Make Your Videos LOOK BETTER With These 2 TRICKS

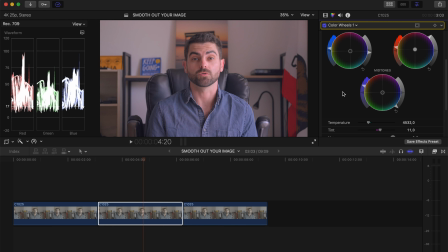But my tip here is basically using the mid-tones to create a contrast instead of the shadows. In that way, in combination with the color curve we've done previously, you end up having a slightly faded image, but with some contrast. Now, if I quickly go back to what we've done, right?
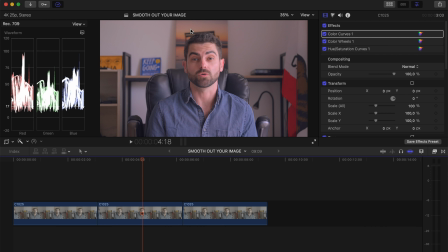So we have our color curve right here that gives this faded look to our footage, and we've adjusted our contrast using the color wheels. So now that it's fully edited, just to show you what it will look like without the color curve, That's how it will look like.
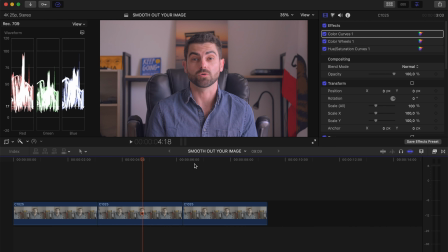And if you just turn on the color curve, in the end it's pretty subtle, but I think it makes your image look way smoother.
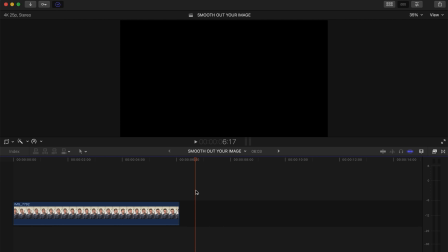So now that I've showed you how to do that on a great camera footage, I'm gonna show you how to do it on some footage that you've shot on your phone.
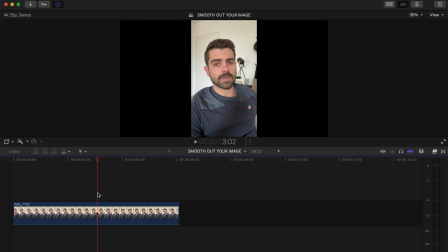So the previous footage I've used was shot on my Sony A7IV, so I have a lot of dynamic range. And now I'm gonna use some footage that I've shot on my iPhone 12 mini. So I'm just gonna use this Instagram story that I've made.
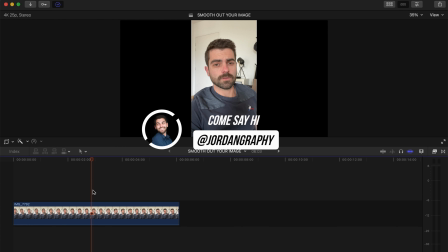By the way, if you guys wanna come say hi on Instagram, the link is gonna be in the description below. So this is not a HDR media.
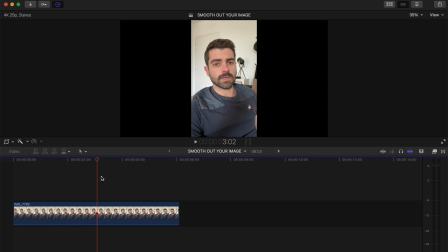I turned this off on my iPhone because Final Cut Pro doesn't do well with HDR medias. I'm probably gonna make a specific video in the future dealing with how to use HDR media in Final Cut Pro. But anyway, so this is a non-HDR clip I shot on my iPhone, and this is how it looks like straight out of camera.
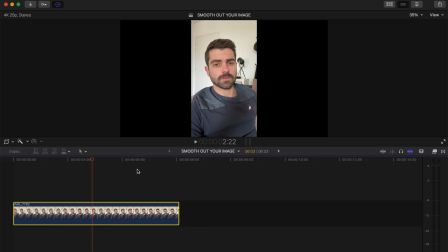And now I'm just going to quickly use the same technique that I've showed you previously on that footage, and I'm going to show you the before and after so you guys can see the difference.
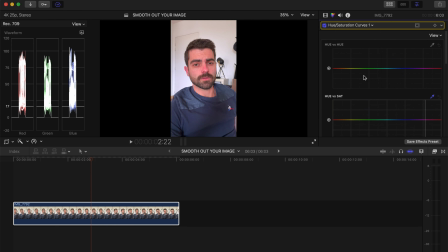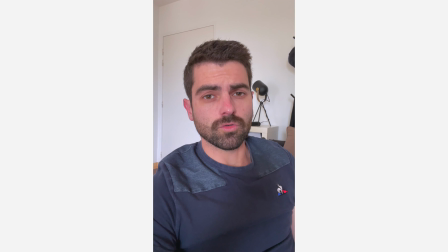And that's it for today. I hope you guys enjoyed the video. If that's the case, you know what to do. And don't hesitate to subscribe as well if you want to support my work here on YouTube. And that's pretty much it. So I'll talk to you guys in the next video.